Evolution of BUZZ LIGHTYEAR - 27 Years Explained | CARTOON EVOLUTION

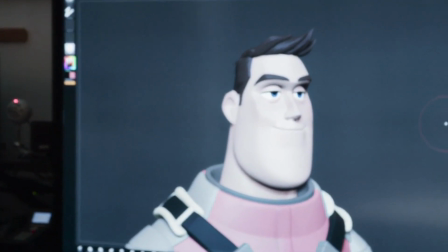[28:56]
Additional elements also had to be added, with filmmakers wanting to tackle what Buzz looked like underneath the spacesuit,
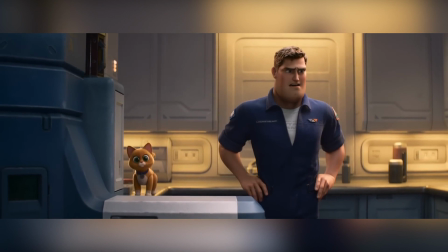[29:03]
featuring him throughout the movie for the first time in civilian clothes and with hair.
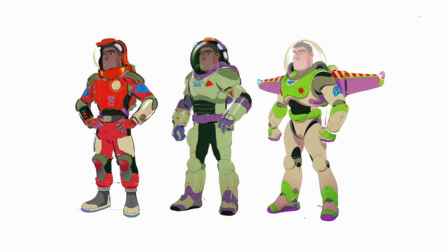[29:08]
That said, the spacesuit was certainly an important element of the character, with designers coming up with numerous suits for Buzz's various flights,
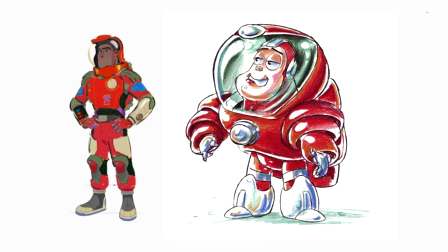[29:17]
including an orangish-red coloured one designed as an homage to the early Luna Larry concepts.
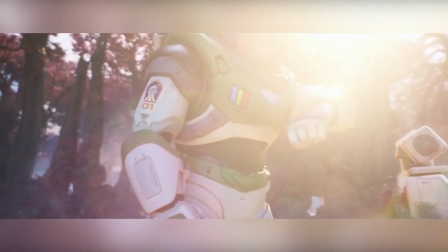[29:23]
The original suit, of course, is featured heavily, with a fresh look designed to feel functional, real, and tangible,
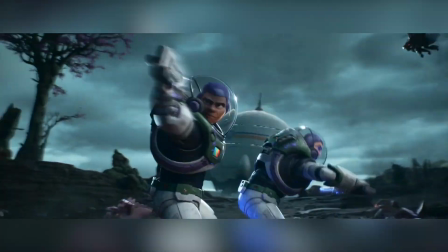[29:30]
following McClane's desire to make the film's world appear tactile, chunky, and cinematic, like classic sci-fi films of the pre-CGI era.
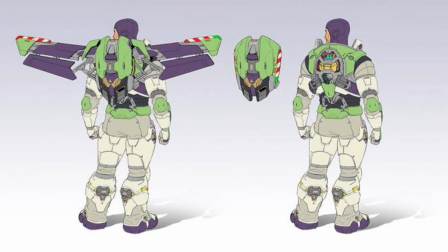[29:39]
With character designer Grant Alexander saying, Angus really pushed the team to think about the functionality and mechanics. We wanted a solid, constructed, mechanical reality.
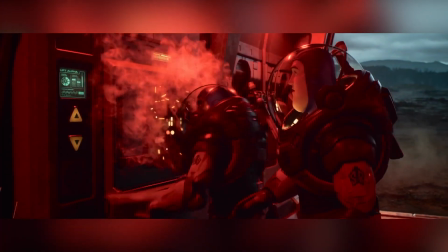[29:49]
As to why Buzz looks so different in this in-universe movie than he does in his toy form, McClane explained,
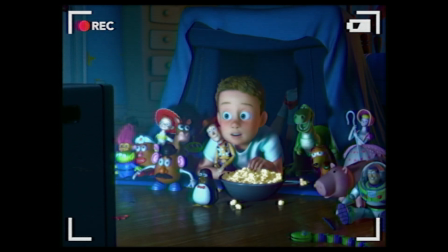[29:57]
I imagine this was a movie that then later there was a spin-off cartoon, and then the toy was made off of that cartoon design.
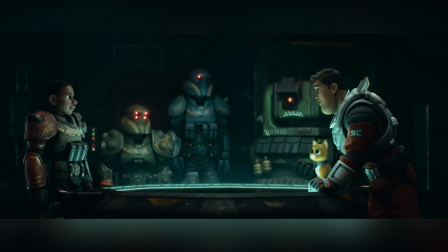[30:05]
So when you really think about it in in-universe terms, the movie Lightyear came,
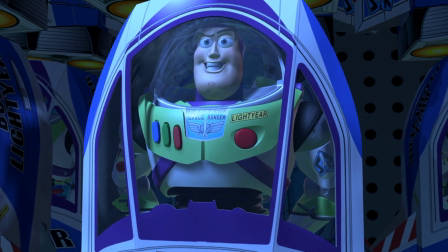[30:10]
and then Buzz Lightyear of Star Command came, and then the toy came. In the film, McClane wanted to ask, who is Buzz Lightyear?
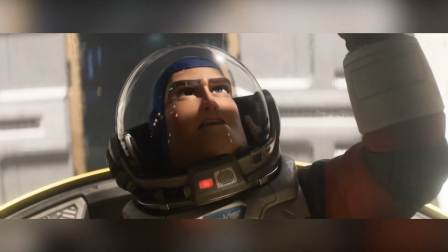[30:18]
And flesh out this whole world that we've never encountered. Discovering that Buzz is a character who is best when he is at odds with his surroundings,
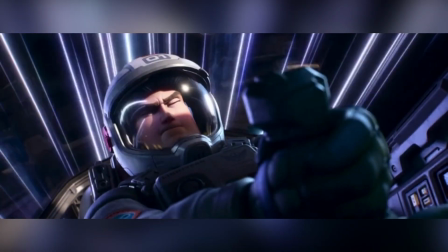[30:25]
and always has a disagreement over the nature of reality, filmmakers devised a story that saw him travelling rapidly through time,
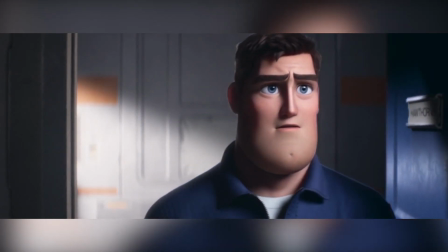[30:33]
while being separated from society and his loved ones, and going up against a giant robotic zerg.
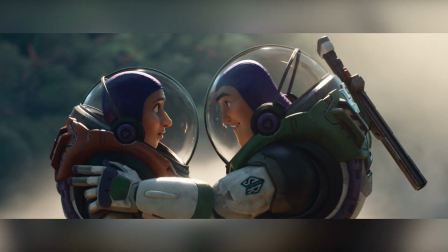[30:39]
Encapsulating the film's core idea as nostalgia for the past, while rapidly jumping to the future.
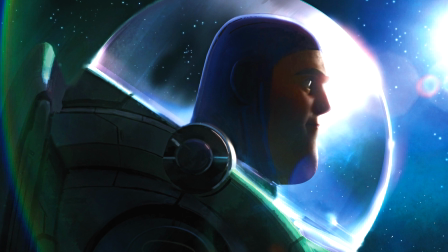[30:46]
Essentially drawing ties with the Toy Story films, while forging a new future.
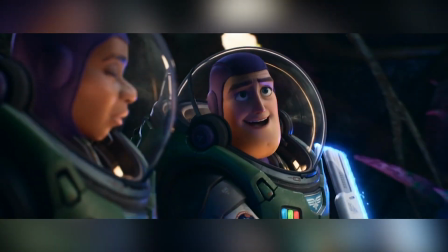[30:51]
Wanting to hammer home the idea that the movie presented a different buzz, that's definitely not the Buzz we know, Buzz was given a brand new voice in attempt to find a separation from Toy Story.
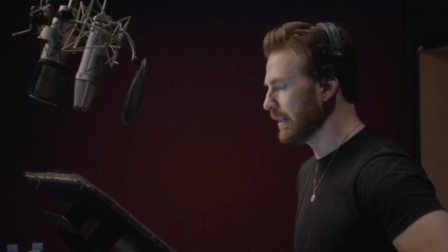[31:03]
The role went to our universe's Captain America, Chris Evans. McClane said, because the voice is so iconic, you run the risk of imitation.
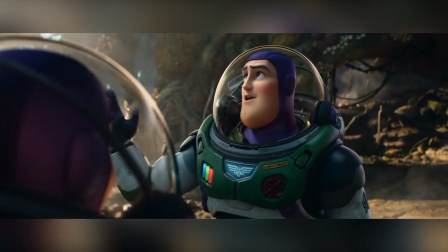[31:11]
What I wanted is something to be different. McClane found Evans to have the gravitas and seriousness of the character,
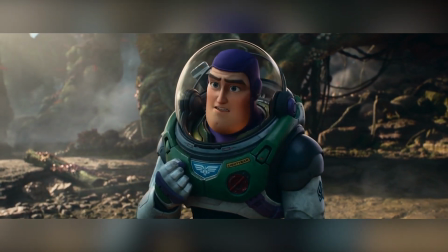[31:19]
while also being able to tackle the more humorous moments without necessarily being overly goofy. the perfect balance of comedy and drama.
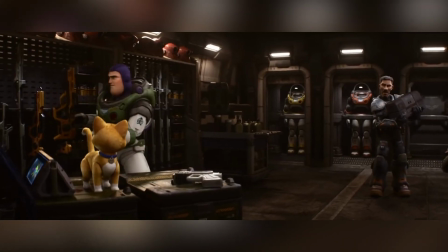[31:28]
With Lightyear now opening in cinemas around the globe, it's fantastic to see our favourite Space Ranger out on his grandest adventure yet.
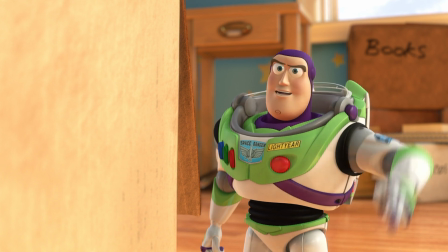[31:36]
And with plenty more left to go, no matter what the form, we'll all be there to join him to infinity and beyond.
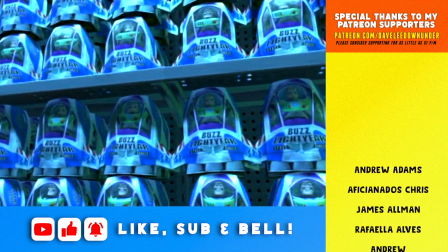[31:43]
And at that, I want to know what is your favourite Buzz Lightyear appearance or iteration?
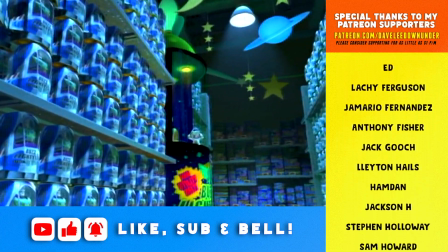[31:49]
Fire away down in the comments below and let me know your thoughts. If you want to check out more Evolutions or some of my past Toy Story videos, you can find them linked on your screen.
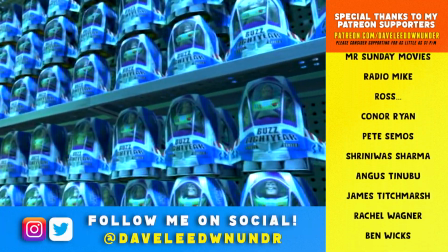[31:58]
Also, don't forget to hit like and subscribe if you haven't already. Thanks for watching.